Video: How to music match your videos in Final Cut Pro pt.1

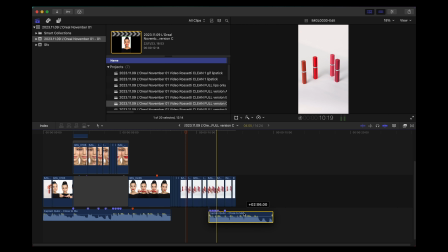(18:19)
this part here I want to show you is not exactly what was going here. What was going here?
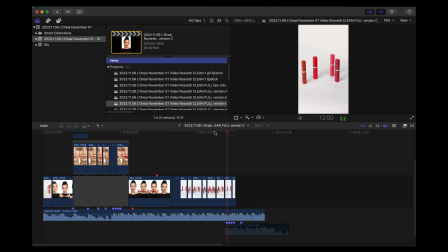(18:37)
Was not finishing, right? It could be finished like this.
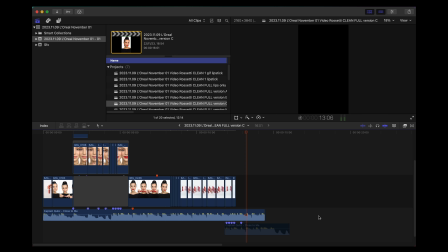(18:45)
I didn't like it, so I cut this piece from another part of the song and I match it on the beat of another part of the songs.
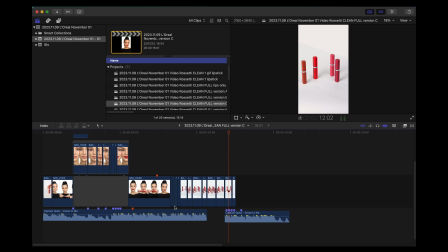(18:58)
So Command Z to go back,
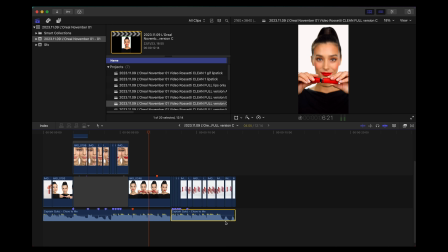(19:02)
and this part of the song add a finishing part that I like.
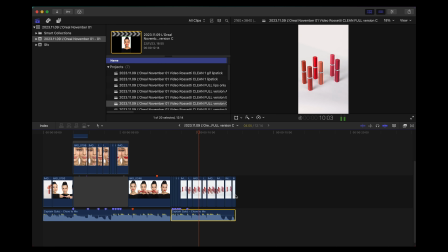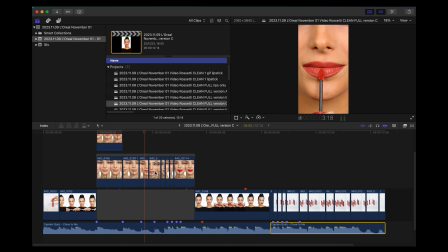(19:14)
And it creates a sort of a beat, right? So here you can see that I cut in short pieces this part.
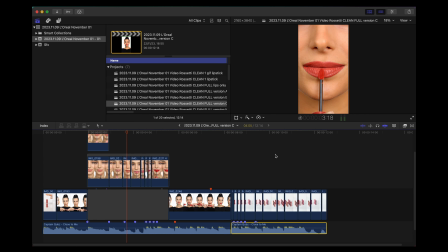(19:22)
So you have to understand the image, the idea, the concept that the client wants to give. And then you have to find the right part of the song where the images match with the song.
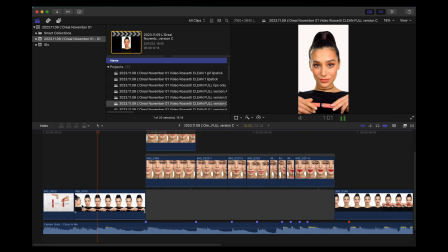(19:35)
See, there is also, to do this effect, you see how fast these girls turn, right? See, right? Boom. These girls turn very fast. Like a flash. Why? Because if you do Command R on Final Cut, you can see speed ramps.
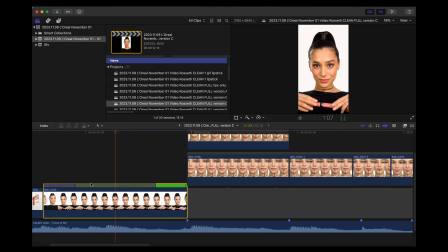(19:52)
So the velocity of the video.
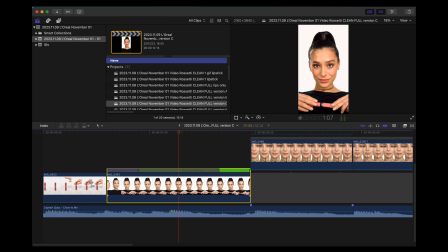the speed, the speed of the video. You can see the speed of the video because in here you have a speed ramp. You see, this is a speed ramp.
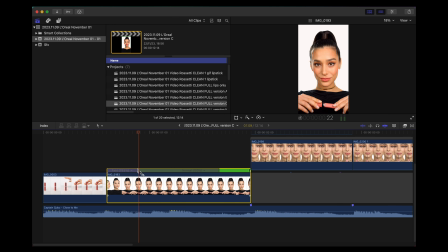(20:12)
I can make it faster, or I mean, if I do like this, I stretch it out and I make it slower, this part. So this part will be slower. If I do like this, I make it faster.
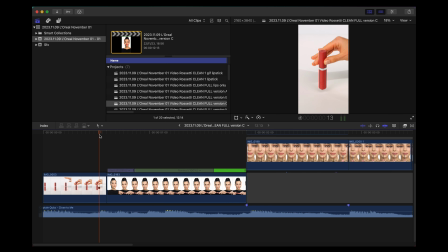(20:26)
Certain point it start to go very, very, because it's very, very fast. Too fast, right? So let's go back. Okay, this is enough for me because I know that I want Air to do something in this part because there are kind of a beat in this part of the music, you see?
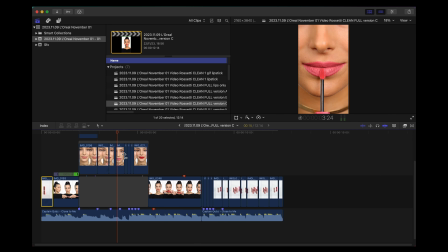(20:50)
Because here there is a
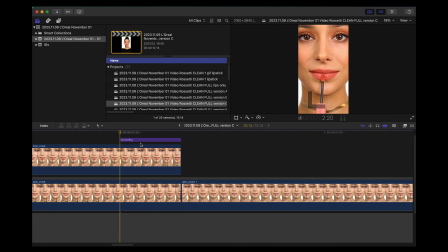(20:54)
dynamic zoom created with a free plugin from MVideo. This is called the MCam Rig, and it makes this fast dynamic zoom.
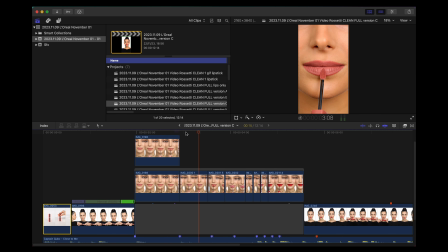(21:09)
So when you say when the singer in this song say this word "ho," it goes very good with this movement, right?
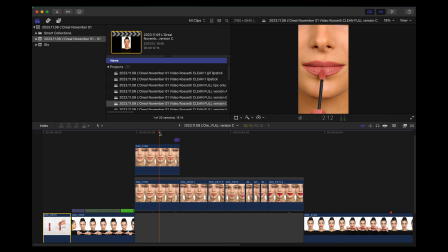(21:18)
So let's see. Ho, you see, ho, and it enters inside, right? So I like to use speed ramps, this dynamic zoom to emphasize the song, right? And then to do some cut of the clips
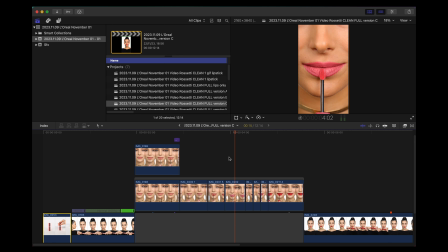(21:37)
if I want to match clips with the song.
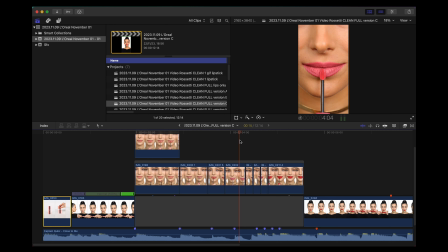(21:47)
So this is the most important product. So when it start again, it finish exactly on this color. See, da da da down. And see, and he put the lipstick inside exactly when there is the beat.
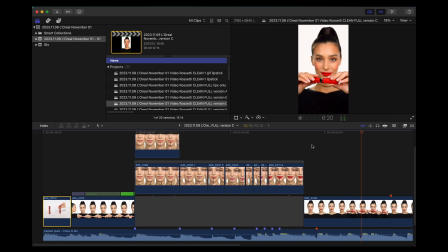(22:09)
Actually, it's not a beat, it's more a clap. This is what I want to teach you, how to play with different parts of the music and images.
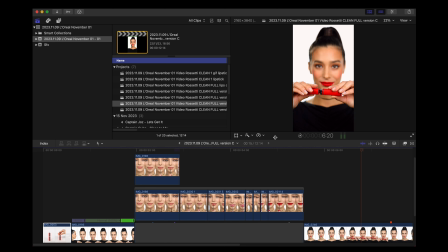(22:19)
Before we go in here, we have to import videos.
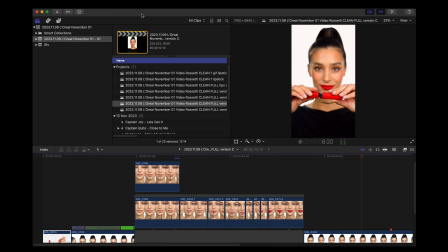(22:25)
And in our case, XML file. How to import an XML file?